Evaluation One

So, in what way does your media product use, develop and challenge forms and conventions of real media products?
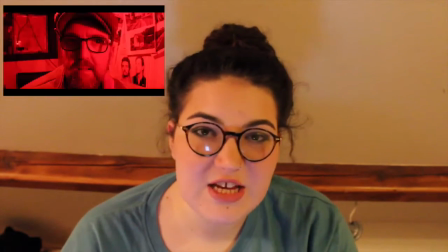[0:07]
So, my film Intuition definitely challenges the conventions more than it fits them.
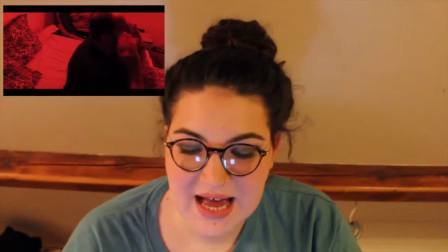[0:13]
My storyline has conventional undertones as it explores murder and mental illness.
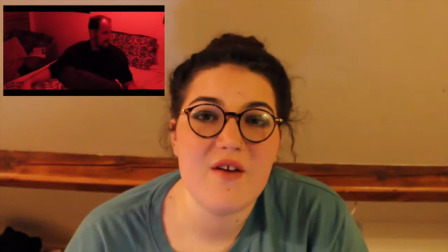[0:18]
However, having no dialogue and showing a film visually is very uncommon in film,
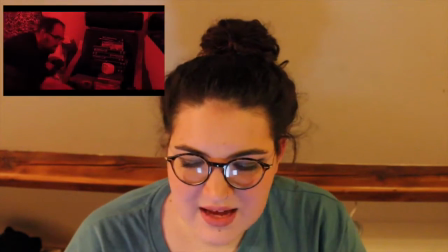[0:24]
and it's something that it really isn't generally seen in modern film.
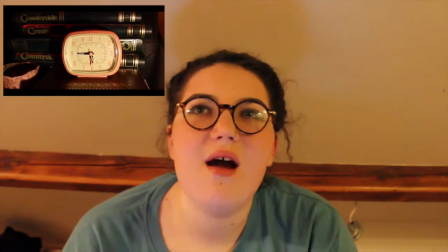[0:29]
I believe this worked very well, as it made my character seem even more detached from reality and the whole world.
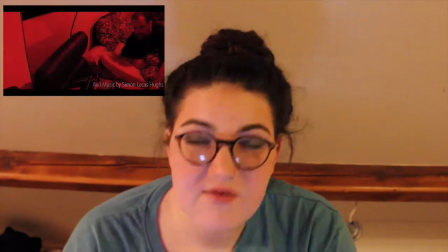[0:35]
It also has many other areas which aren't conventional, and even some which are, which I am going to talk about in this video. So, starting with editing.
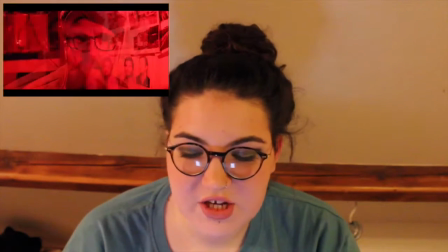[0:46]
It firstly uses superimposition, which is something that isn't commonly seen within my genre.
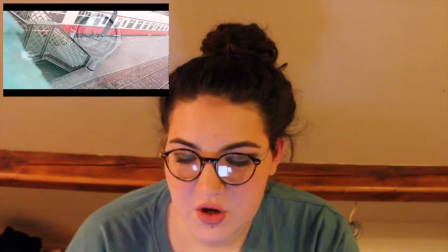[0:52]
The reason I decided to use this form of double exposure was to make the premonitions seem more dreamlike and,
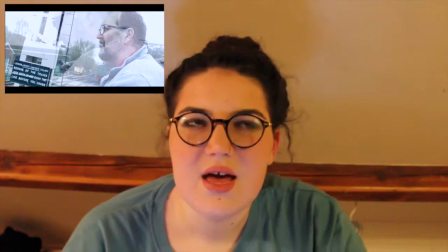[1:01]
I guess, make it clear to my audience that that was the premonitions and that was the visions the man was having,
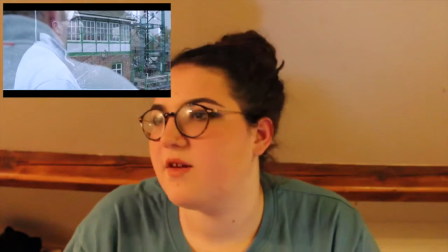[1:08]
and to ensure that they knew what was happening. Another reason I use them is for transitions, such as the bit in between scenes.
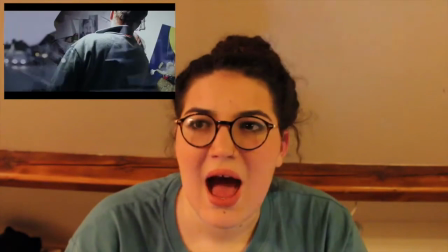[1:16]
So the part where the man leaves his house and goes into the car where he's going towards the crime scene.
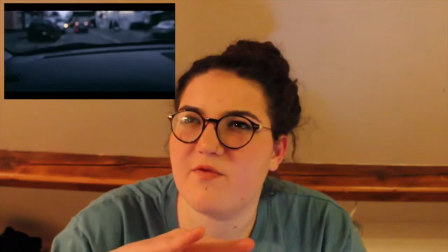[1:24]
I used a form of double exposure, overlapped the two clips to make the transition a bit smoother and clearer.
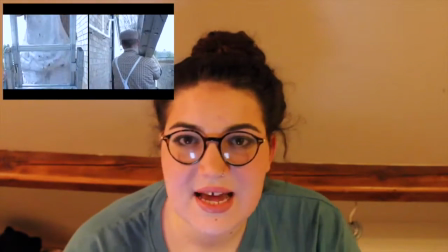[1:34]
I also used a split screen, as this is another editing technique that I wanted to include, as I was really inspired by the television series Fargo.
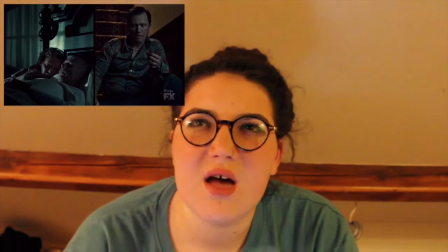[1:42]
It seemed to fit really well in my film, as I used it in the part of where the man is at work,
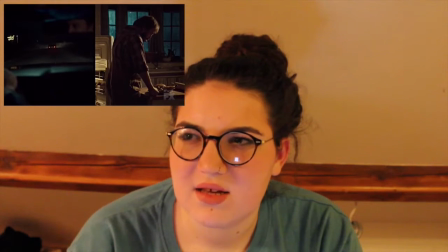[1:50]
and it really makes his day seem more hardworking, and it seems to make it drag,
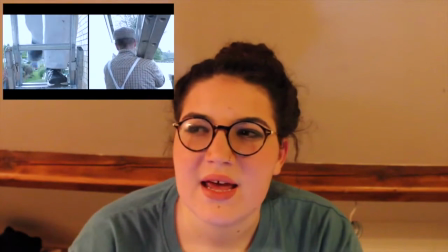[1:57]
and it shows the amount of work he's doing and how he's a working class man, and it just kind of makes the film more interesting, I guess.
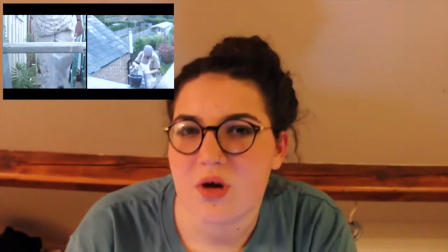[2:06]
It makes it more interesting. It's quite unusual, makes it a bit different for the audience to see. However, some conventional things I did use was things like jump cuts and ellipses.
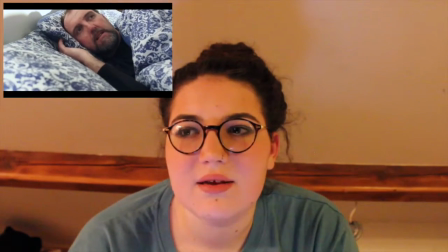[2:19]
This again made the protagonist's day seem longer and kind of showed his daily routine,
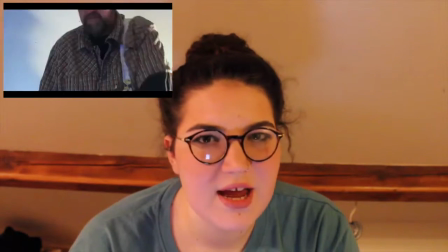[2:26]
I guess, how each day is the same, each day is boring, each day is not exciting for him.
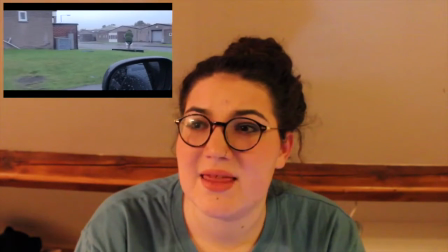[2:32]
I used the jump cuts very prominently in the beginning when it shows him waking up to getting home from work,
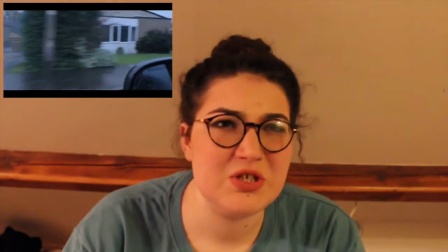[2:40]
as I really wanted to show his daily life, and I really wanted to show how there was no one else in his life but him.
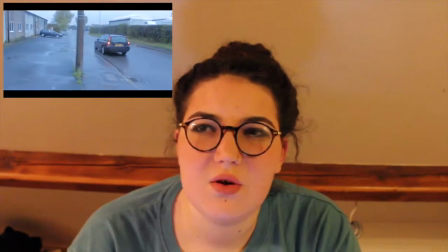[2:46]
I also used ellipsis and jump cuts to kind of make the beginning drag.
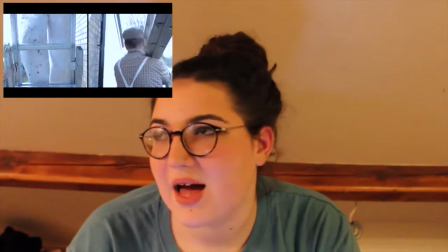[2:51]
I really wanted it to be slow paced, and I wanted the end to come more as a shock,
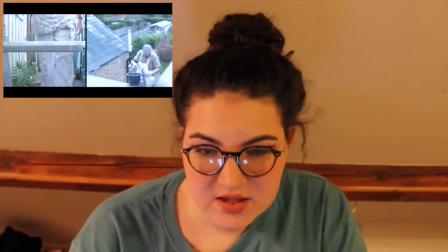[2:56]
and I really wanted it all to happen quite suddenly, so the plot twist kind of was more highlighted,
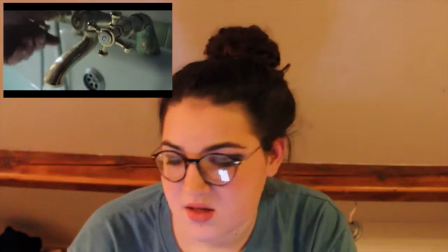[3:01]
I guess, and then I guess everything kind of happens at once all in the end. These two types of editing techniques definitely use the conventions,
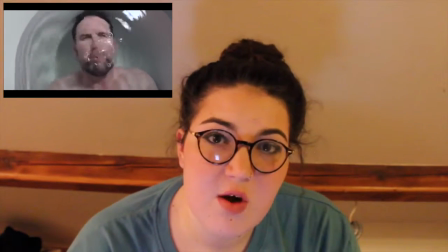[3:08]
as they're very commonly seen in films and especially kind of in my genre. If they didn't exist in film, then I guess there wouldn't really be a developed storyline or plot. Okay, moving on to lighting. So I think quite a main area of my film is the red lighting. It's also used in my poster as one of my ancillary tasks, to kind of highlight how that's a very main area, a very prominent area. I wanted that to come through, I guess. I wanted to suggest that the red man, the one shown in the lighting, is,
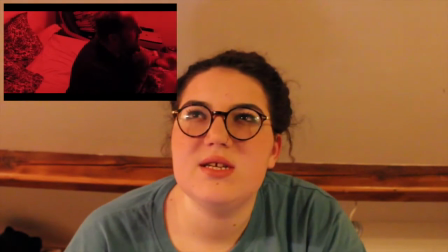[3:50]
I guess it was a symbolism, as I wanted it to come through that it was his inner evil self,
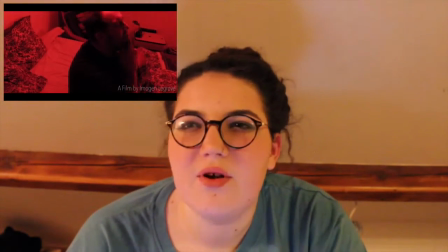[3:55]
or if something bad was about to happen, and it could really set the mood of a thriller, I guess.